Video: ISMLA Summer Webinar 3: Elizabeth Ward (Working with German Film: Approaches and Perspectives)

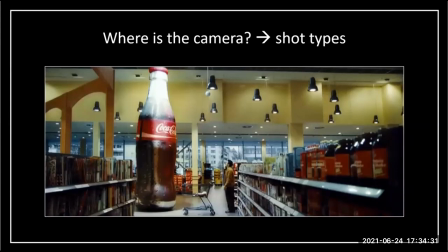And another example of this is from a film I haven't talked about yet, Almanya-Verkommen in Deutschland and here we can see the camera angle and the shot and the mise-en-scene all working together to create a specific effect. Our attention is immediately drawn to the huge Coca-Cola bottle on screen.
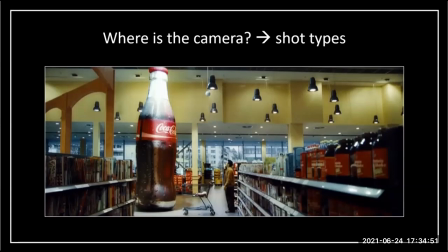It dominates the frame and draws our attention to it just as it does to the character on the ground who is utterly dwarfed by it. In fact the whole layout of the supermarket is like a shrine to consumerism. He's looking up at this item that's bathed in light.
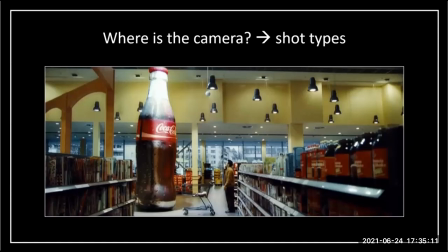The use of a long shot as well again where the character's body appears small on screen really marks out just how vulnerable in a way this character is and overwhelmed by the surroundings he's in. He's out of place in this setting and completely enthralled. to the items around him.
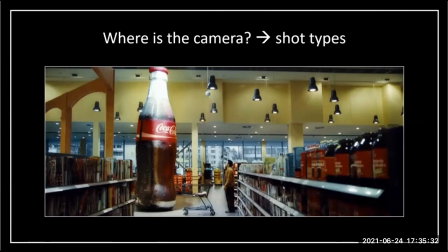And I mentioned as well the lighting. The lighting is significant in this scene and the top of the bottle is bathed in light. But look at where that light's coming from. It's no coincidence that light fittings are so prominent in this shot because that
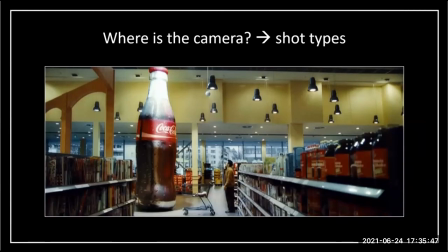sense of light and the quasi-religious connotations is actually coming from artificial light, the lights hanging in the shot, again pointing to this sense of consumerism and artificiality that's at play in this shot.
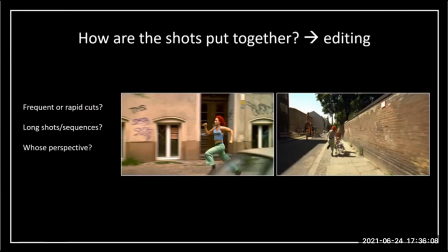It's not just the individual shots and camera angles that we can consider but also how these are then put together. Now it's not the easiest point to illustrate editing with screenshots so I'm going to move on fairly quickly here but I'll talk about some aspects that we can consider.
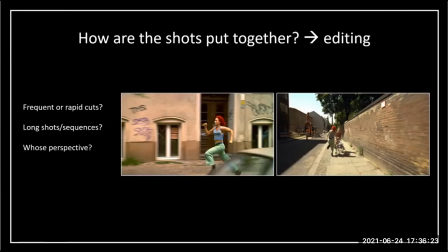So do we have fast-paced or slow editing? Are there lots of rapid cuts where the camera angles change? And what's the effect of this? So in La Lorraine, for example, we often have rapid editing and cuts.
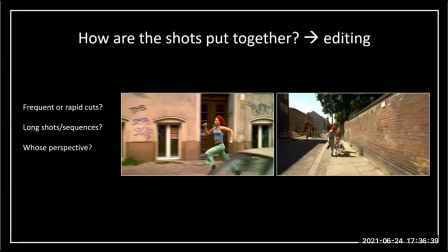If we think about the moments where we have the flash forwards in people's lives, these are edited as a series of rapid shots. And there's also a pulsating soundtrack in the background and all of this contributes to the fast-paced and frantic action of Lola's run.
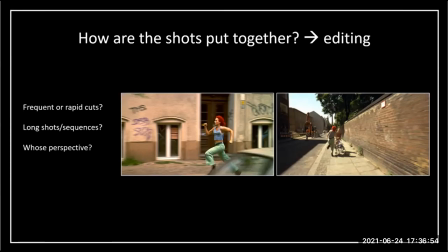By contrast sometimes editing can be deliberately slow when we get long sequences and long takes. This also conveys a sense of time but often and again not always but often if there are no cuts it's intended to give a sense of slowness.
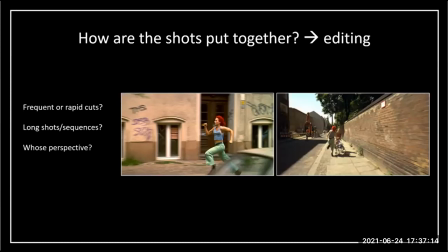Long shots and slow editing can also be used to recreate the sense of staring voyeurism and it feels like we can be looking at a character often for an uncomfortably long length of time like we're intruding or staring
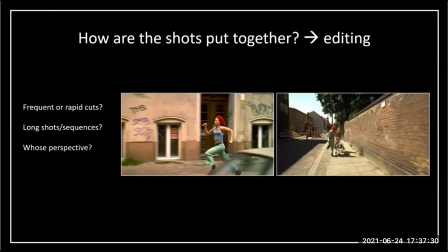at someone and this is a strategist often used in films dealing with the stasi for example to recreate that sense of uncomfortable voyeurism and the final aspect that we could consider here is whose perspective is the sequence shown from.
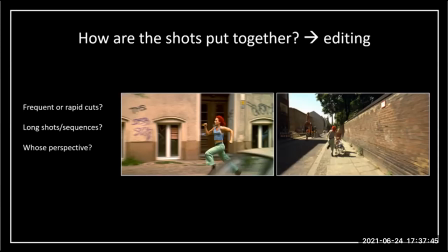Point of view shots can be particularly relevant because it fuses our perspective, the audience, with that of a character. And again, it's important to reflect why a point of view shot might be used at a given time and what the implications are of fusing us, the audience,
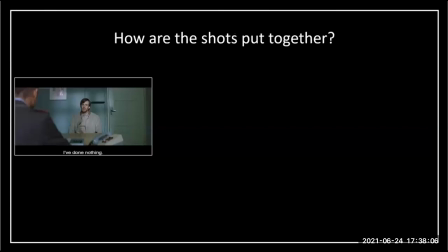with a particular character.
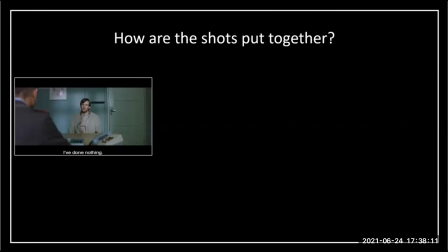Sometimes as well in terms of editing or how shots are being put together we can consider the film more broadly and not just an individual scene or sequence because shot composition so how the scene is set up or how the shot is set up can be repeated across a film and again we've
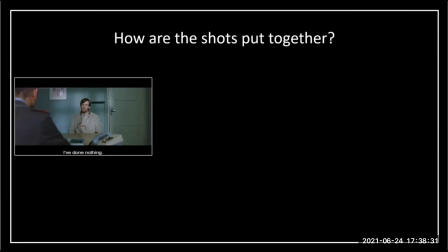got a really good example of this from Das Leben der Anderen and we'll start with our now familiar screenshot from Das Leben der Anderen we've talked about how power is conveyed in this shot and how the prisoner is in a position of weakness and that we have the more dominant Wiesler wearing his
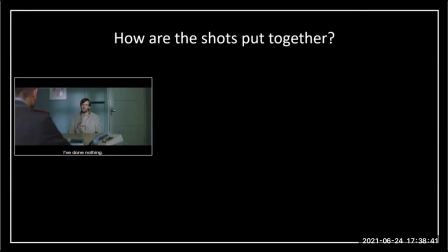officer's uniform and taking up more space on screen. Now interestingly this shot composition appears on two more occasions in the film and look at where and how it appears.
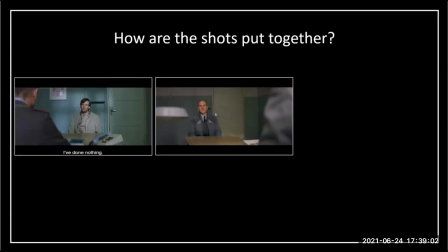So we see a very similar shot composition at the point at which Grubnitz brings in Wiesler to question his loyalty and his actions. By this point, Wiesler's already starting to experience doubts about the mission he's undertaking,
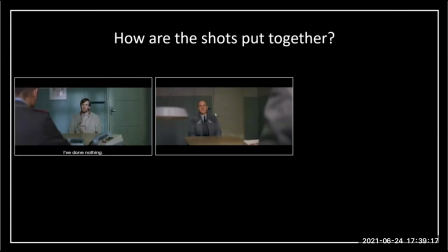and it's now Wiesler who is in the position of the person being interrogated. He's still in a form of his uniform, but he's the one that's beginning to be engulfed by the space and merge into the colour scheme around him. He is literally and figuratively on the other side of the desk.
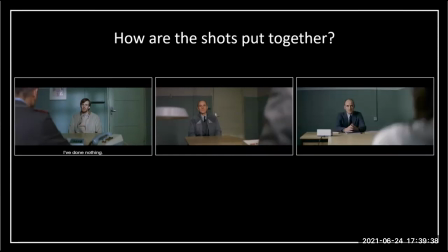And then we get a very similar scene again towards the end of the film. And in this scene, Wiesler is now the one interrogating again, this time Maria Christa, but he's no longer in uniform and he's shot using the long shot,
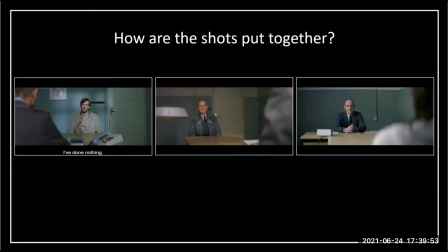the type of shot and framing which in this film has been used as a way of conveying a lack of power or vulnerability. So here we can see how the cinematography, the way that the scene is set up, mirrors Wiesel's transformation in terms of the plot.
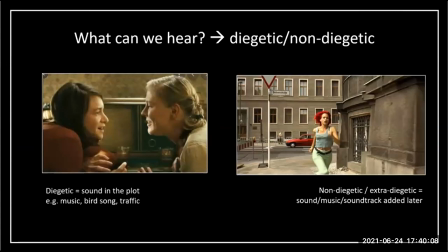Another aspect that's particularly hard to demonstrate using screenshots is the use of sound. So again I won't linger too long on this either. But to say in essence there are two ways in which sound can be used in film, or at least presented,
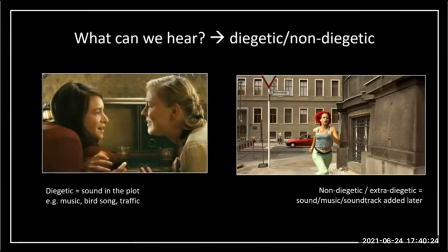and these are termed diegetic and non-diegetic. Sometimes non-diegetic is referred to as extra-diegetic as well. Diegetic sound is basically anything the characters can hear and sound that's captured at the same time as the image.
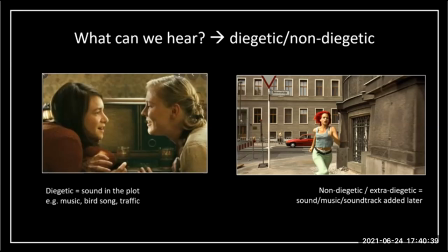So if a character turns on the radio, we hear what they hear, that's diegetic sound. If a character opens a window and there's a sound of traffic and we hear that too, it's diegetic sound or if there's bird song and so forth.
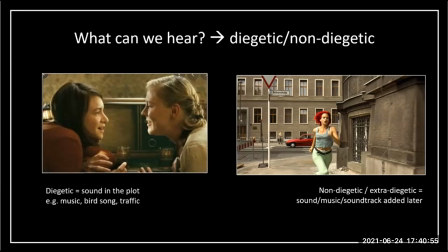Non-diegetic sound is essentially everything that's added later on and this is generally a soundtrack. Again identifying a song or a particular sound is in itself not particularly relevant unless we then reflect on the implications of using a sound or a song.
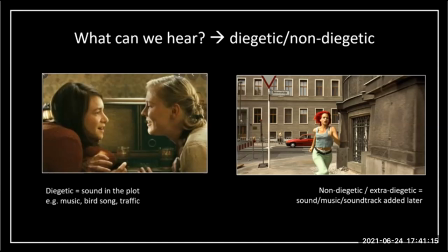For example is the character listening to a particular genre of music or a piece of band music. Does what we hear correspond to what we see? In the case of Lola Rens, as I say, we hear a pulsating soundtrack which complements Lola's run,
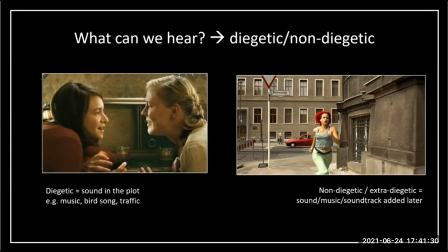but sometimes there might be a misalignment, especially if a piece of music or a song is used with lyrics. It's always worth listening or reflecting on what the lyrics are and whether this matches what
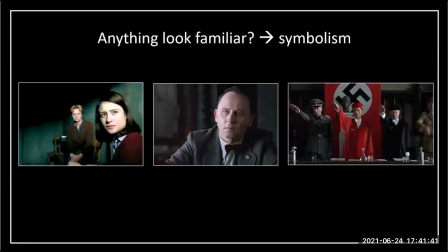we're seeing on screen or whether there's an ironic divide between the two. And then the final aspect that we could consider is symbolism, and this is a fairly broad area.
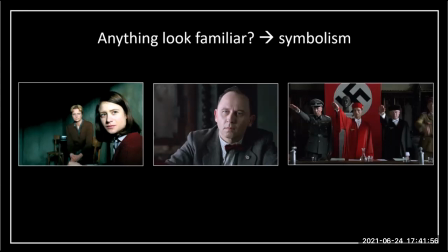Essentially by this I mean do any objects, features, ideas convey additional meanings either within the film itself or from our knowledge from without the film. In this regard, props, colours and locations are particularly significant.
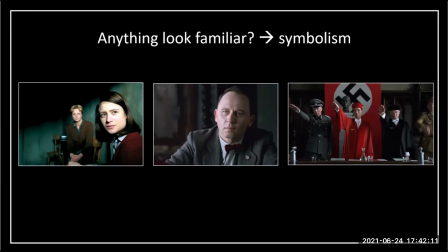In Sophie Scholl, for instance, Sophie is marked out by virtue of her red cardigan.